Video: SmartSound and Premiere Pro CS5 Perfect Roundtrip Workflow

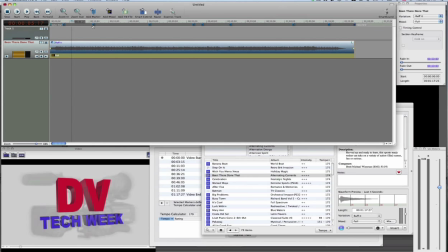4:05 Okay, so using these markers, which have helped us identify the points where we're going to have to go in and do some editing anyway, I'll be able to change my mood mapping. So I've already got some of the work cut out for me just by having those markers there.
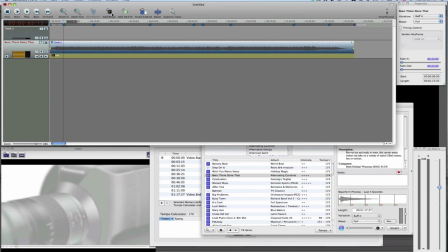4:21 So it'll be a lot easier to come in here and just line up with those markers, hit a mood point, and now I can go from full. I can select this and come up here to the properties. I can say that's going to be dialogue.
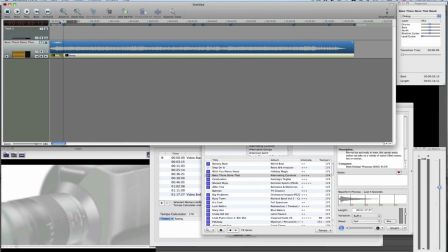4:36 So I've got dialogue there, and let's listen to what that change has made in here.
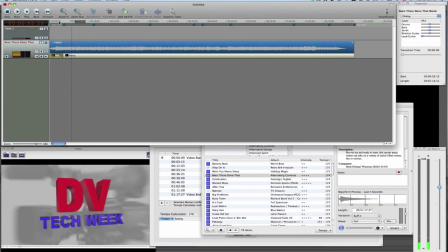4:42 This week on DB Tech Week, it's all about compositing. We talk with the producer.
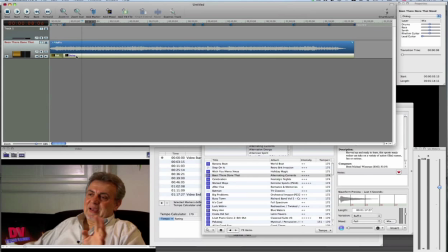4:47 So we can hear that the lead guitar is out now, and it's brought the levels of everything else way down. Well, we want to bring things down a little more when we get to this interview point. So I'm going to come up here. I'm going to add another mood marker.
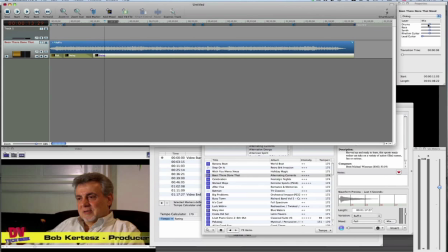5:04 So I get to play mix master here and do a little audio editing of my own. I'm going to bring the drums down just a little bit. I want to keep the bass where it is. That kind of keeps the mood of things coming, going right along there. I'm going to bring the rhythm guitar down just a little and a little bit on the synth too.
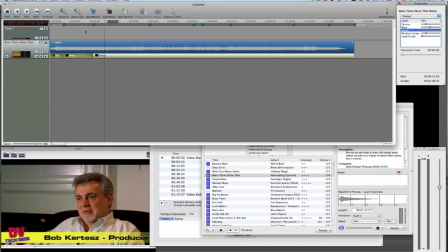5:21 So let's hear what that sounds like between the voiceover dialogue and then the interview dialogue here.
Doing live compositing on TV. The infamous hologram from the CNN election night coverage to put that thing on the air for the...
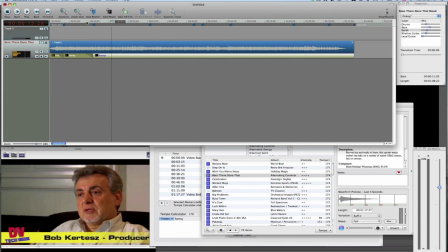5:37 So see, it's not quite drowning him out at this point. We still maintain all the energy. The instruments are there. It doesn't seem like a real shock in the whole thing. And also, it doesn't sound like a real big volume drop. So that's what's really nice about being able to make these adjustments as you go along here.
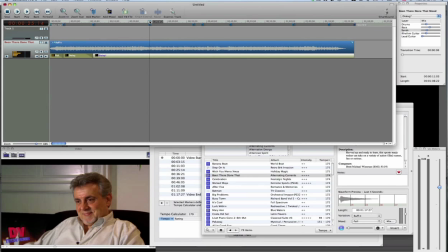5:57 And we can work our way down the timeline and keep adding mood points.
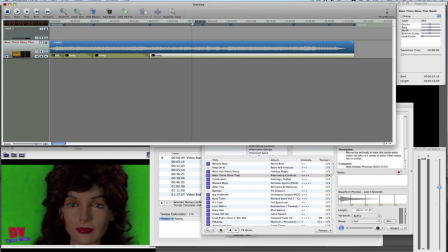6:01 But we're going to skip ahead and go right back into Premiere Pro CS5. I'll have this finished audio in there and then continue on with the complete round trip that is the workflow, working from Premiere Pro right back into Sonic Fire Pro 5.
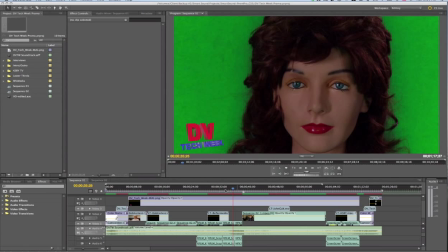6:20 Okay, we're back in Premiere Pro CS5, and I've got my audio layer in here. And I've got this one spot in here where it gets a little bit too hot too early. So let me just play that back.
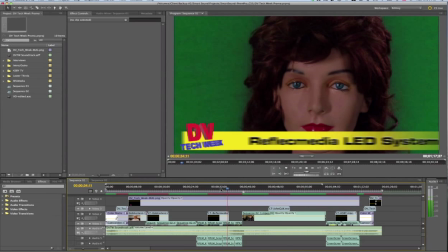6:31 We'll show you the best practices for using this system, as well as some of the pitfalls.
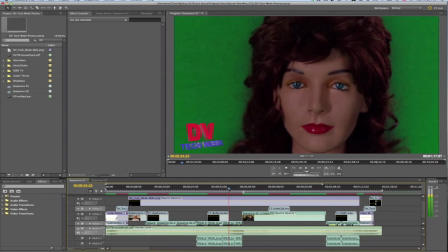6:38 Next, we'll...
Okay, so you can see that I'm not done with the voiceover before that lead guitar comes in there. So instead of just trying to tweak audio levels here in Premiere,
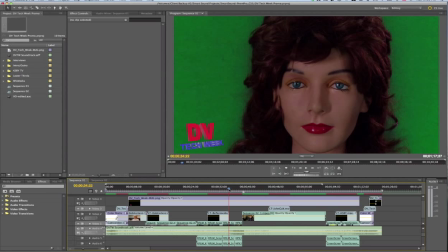6:51 which is what you have to do with most soundtrack clips that you get, we can go right back to SmartSound, fix that one little piece, and then it will automatically come right back in here to Premiere. So the way we do that little round trip is we come up here in our project panel,
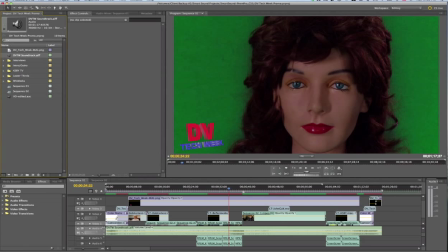7:08 come over here and select the soundtrack file itself, the AIF, come up here to Edit, and then Edit Original.
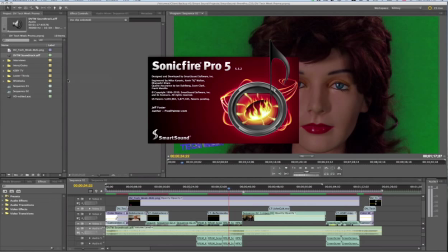7:18 You see that that launches Sonic Fire Pro 5, and it will bring up the actual AIF file, but in a project, bringing in the video and everything with it.
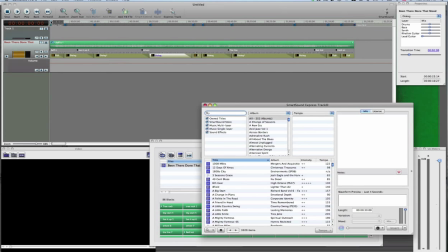7:30 So now my project's loaded up in Sonic Fire Pro 5, and I can scrub through here.
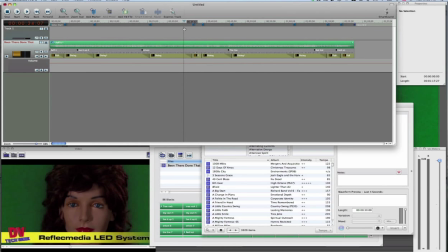7:37 And this is the problem area right in here. So let's take a look and see what's going on.
This is for using this system, as well as some of the pitfalls.
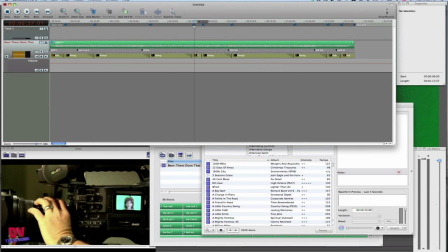7:44 So it looks like the marker that I have here for that is probably a little bit off, or we just got a little bit off when we added the mood marker. So I'm going to do two things here. First thing I'll do is just nudge this over just a little bit to try to crop that a little and see what that does.
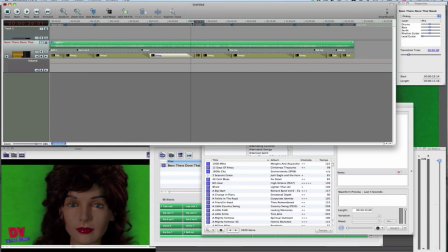8:05 Okay, so still is kind of fading up a bit. Well, we come over here and change our transition time.
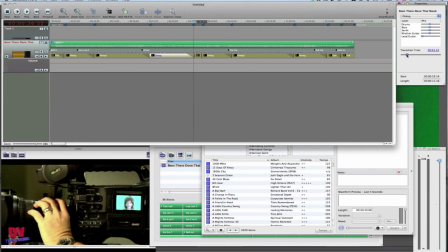8:10 We can just grab the slider and drag it down.